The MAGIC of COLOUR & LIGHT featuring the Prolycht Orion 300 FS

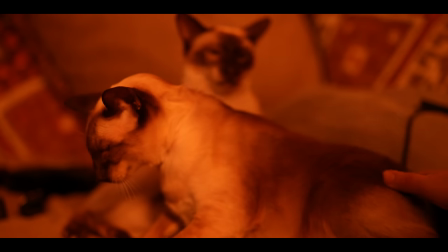11:40 all the filming up to this point had been outside in the cold and so I wanted to make the indoor section really super warm and cozy and
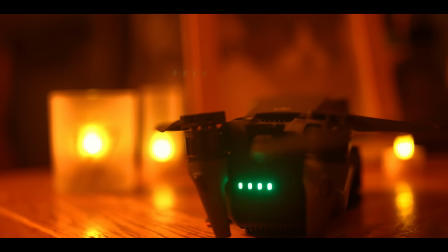11:48 to be honest I actually do have lots of candles going in here fake ones though because I've got cats as
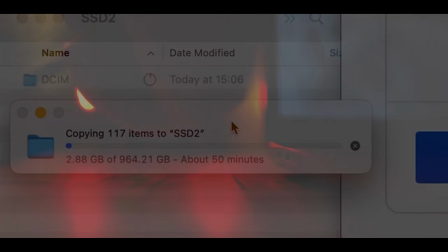12:01 this whole section is about how much time you lose in this part of the workflow with this drone I wanted to get a sense of just my life
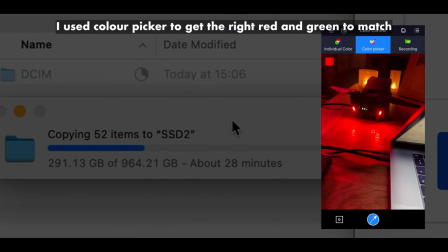12:09 slipping away and the really strong lights added a really nice over-the-top effect good
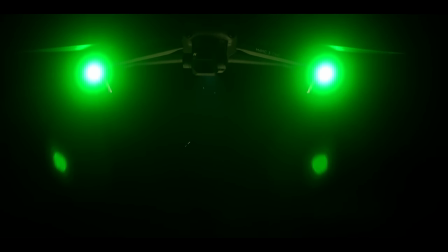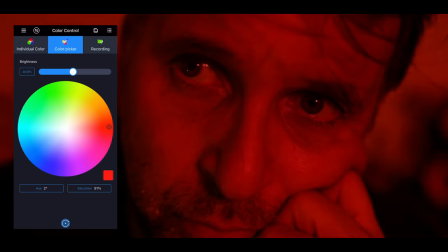finished I can look at this footage now and turn off this stupid light but there's something in here which I absolutely love and it's my favorite feature and that's the recording mode can actually record a moving light source and then play it back let me show you using a
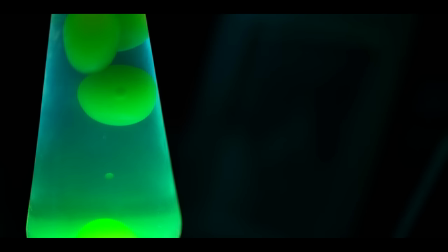12:49 lava lamp this
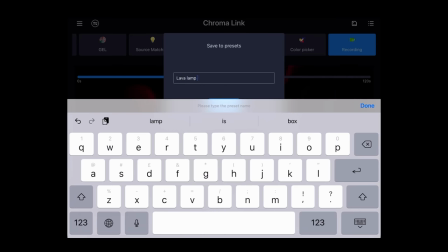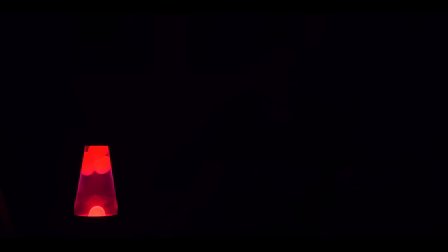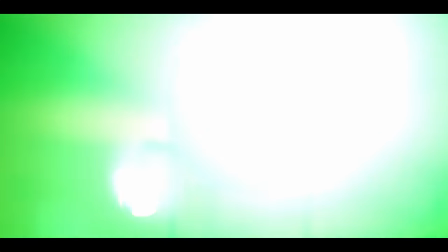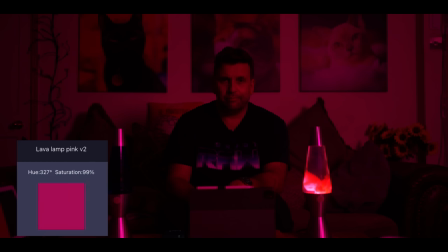13:33 is an interesting look something you're really going to use a lot but I just wanted to see if I could
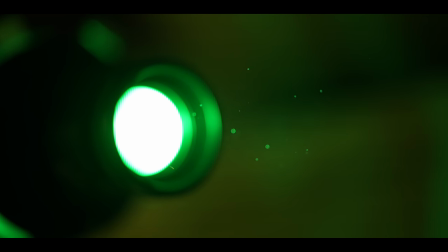13:39 color match two different lava lamps at the same time now
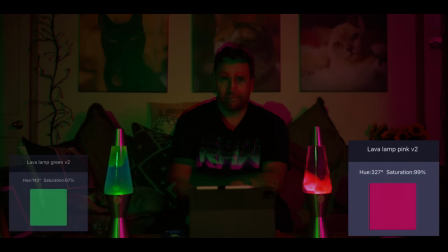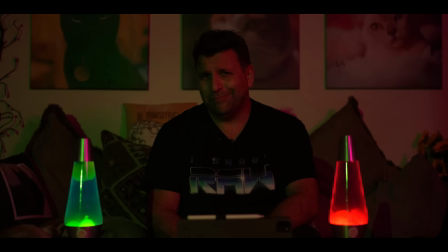13:49 that i've done it i see no reason for me to ever do this again one lava lamp is enough two
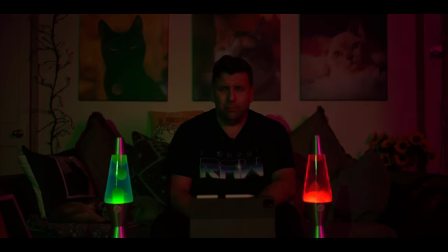13:54 too many i don't have any more three four
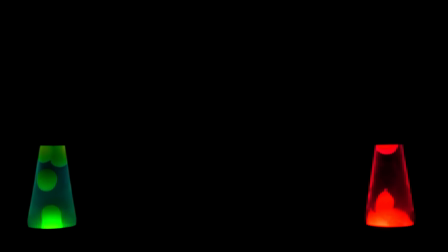if you've already got your own accessories and modifiers which are bones mounting they will fit on here does come
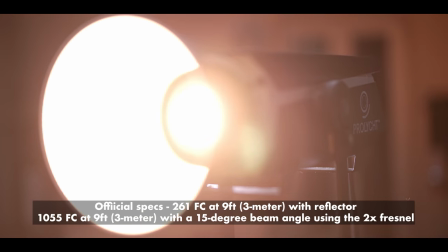14:11 with a standard reflector which i've been using a lot you can also get their excellent dome softbox,
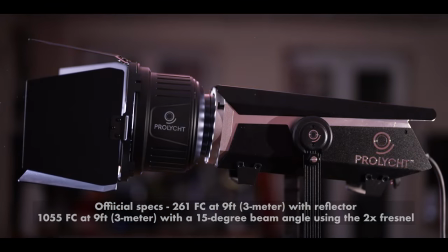14:17 their lantern, and two times for now with barn doors. The coolest one for me though is their projection kit.
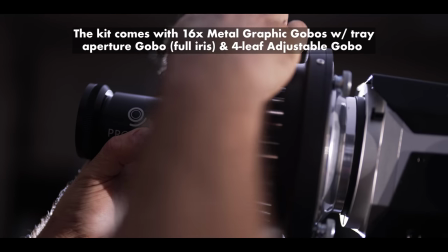14:26 I've loved using gobos with projectors on lights ever since I got my first one back when I went freelance in 2006.
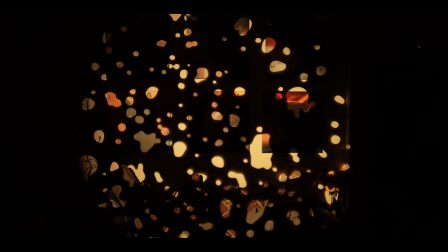14:37 You can use it for some really over-the-top backgrounds. My favourite way is to be a little bit subtle, a little bit subtle.